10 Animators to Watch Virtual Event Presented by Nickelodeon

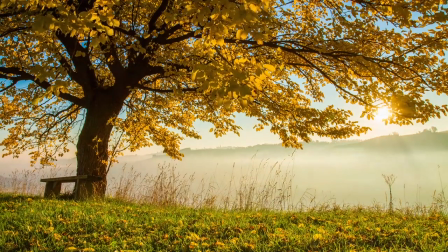[4:16]
I love hiking. I love being out in the national parks. When you're out there, you really realize how tiny you are in this world.
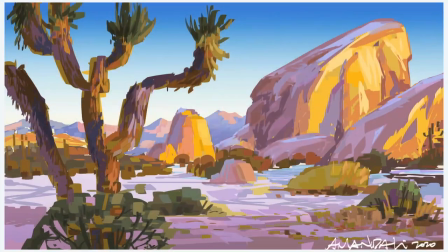[4:23]
It really gives me a lot of inspiration in my artwork.
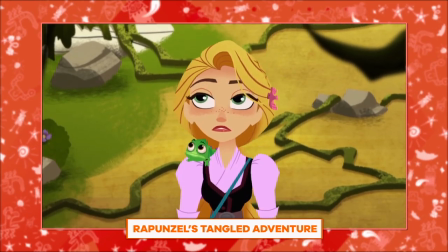[4:28]
One of the things I really loved about designing Tangled was that it was super illustrative and I got to really reference a lot of nature. I really loved working on Samurai Jack. One of the challenges was designing a language for that show in a way that it still felt believable and real to everybody else.
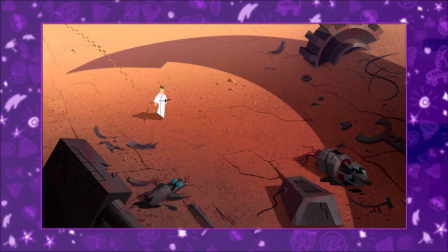[4:51]
There's an episode where Jack visits a robot junkyard. In that episode, I referenced a lot of 80s robots for the designs. If I'm designing for these future worlds, I would love to see a world where nature and architecture can be fully integrated.
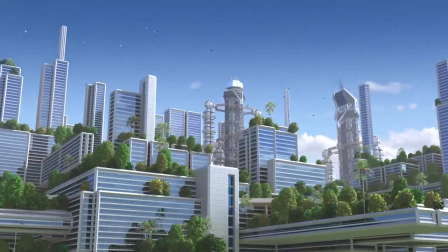[5:08]
This might include solar panels on the sides of buildings.
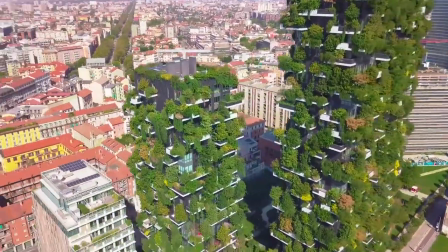[5:11]
If it was a skyscraper, maybe we have trees going up on the different levels and the plants are being integrated into the architecture. Ultimately, the goal here is to make sure that we're living in harmony with nature. Hi, I'm Mike Killian, and I am the creator of Tig and Seek. Animation has a very unique way of satirizing the world. You hear that? It doesn't matter if the cartoons are fantastical or realistic.
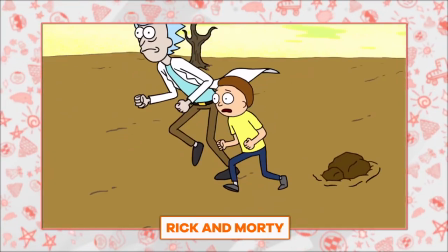[5:42]
You're building a weird simulation where you can just project yourself into it.
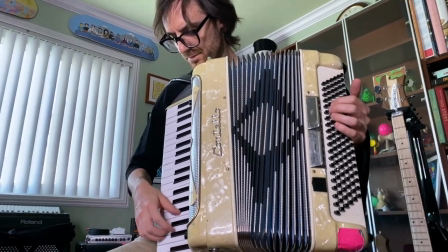[5:48]
When I first moved to LA, I originally went to school for music and eventually I started making short films for Channel 101.
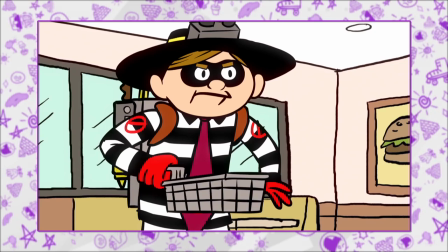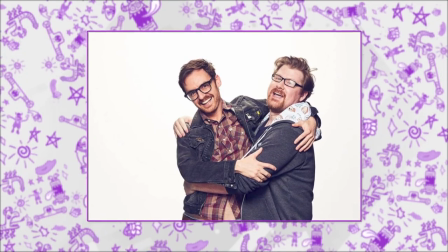[6:05]
Channel 101 was where I met Justin Roiland and then he eventually came to me with the Rick and Morty pilot and I was like, all right Justin,
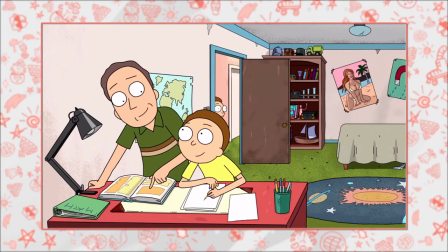[6:12]
here's another one of your pilots, let's see where this one goes.
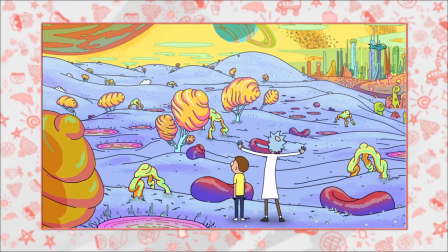[6:16]
I remember Justin being very, very particular about the way he approached world building.
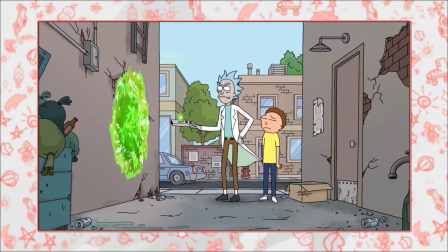[6:21]
For example, when we were designing the portal gun. I went through a bunch of different designs for that.
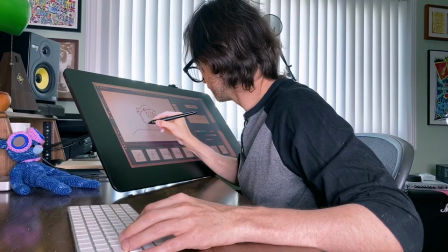[6:29]
All that stuff really matters. So in Tig and Seek, I was very specific with what I wanted the world to look like in the pilot.
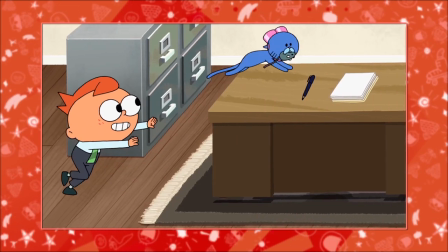[6:36]
I wanted the show to feel like you were a kid in your dad's office.
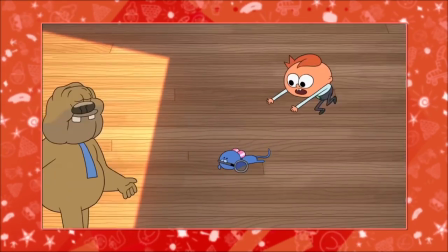[6:42]
We skew the perspectives. You see a lot of the floor behind Tiggy, and it makes him feel younger and smaller.
Genius! Gwysiek! Genius!
Gwysiek makes a lot of these weird gizmos in the show.
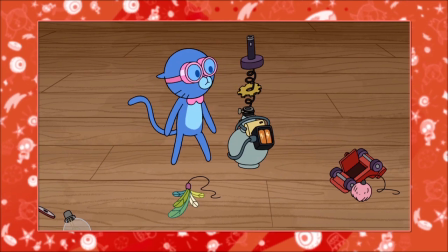[6:54]
I really wanted to make it feel like kids can make these things at home.
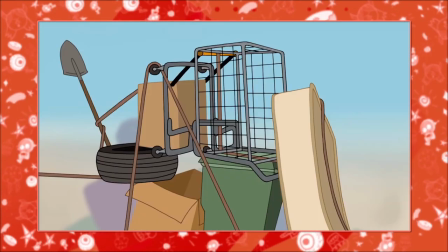[6:58]
Like she'll use a remote control or a lamp or like a bicycle wheel and put something really weird together.
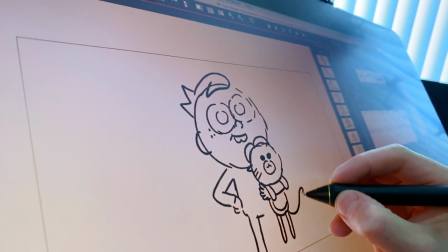[7:06]
When you're animating, you create the simulations and they become so believable.
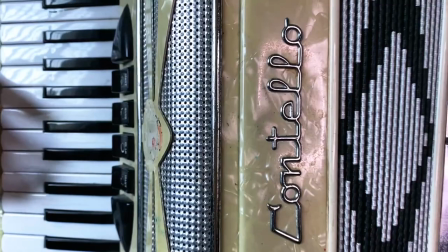[7:10]
I look forward to a future where things feel like Who Framed Roger Rabbit, where you can hang out with cartoon character friends all around you. That's the dream. I'm Anne Walker-Ferrell. I'm a director from such shows as Duncanville and BoJack Horseman.
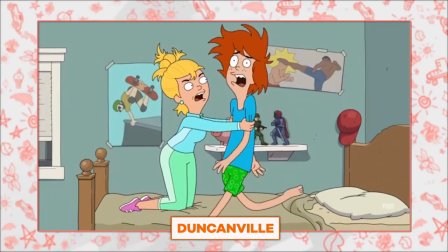[7:31]
So one of the big reasons that I was drawn to animation initially was it was an escape.
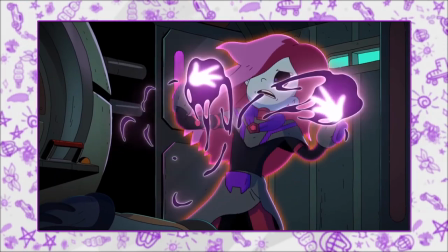[7:40]
Cartoons, drawing, storytelling. It was all a way for me to create my own world. When you come in as a director for TV animation, you get a script. And it's like, OK, make this real. Go.
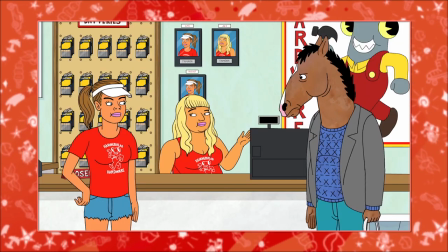[7:58]
So Bojack, for example, is such a volatile, immature character that I wanted the inner voice in his head to be the equivalent of a five-year-old scribbling with crants. Opportunities like this are really fun.
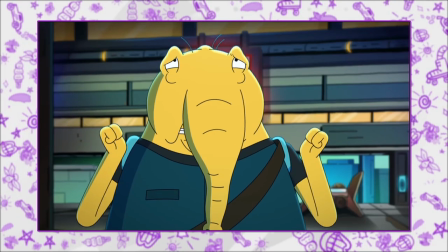[8:10]
So for Final Space, we were actually encouraged to come forward with ideas about the story, the world, character development. There was an episode where this character, Fox, is mortally wounded.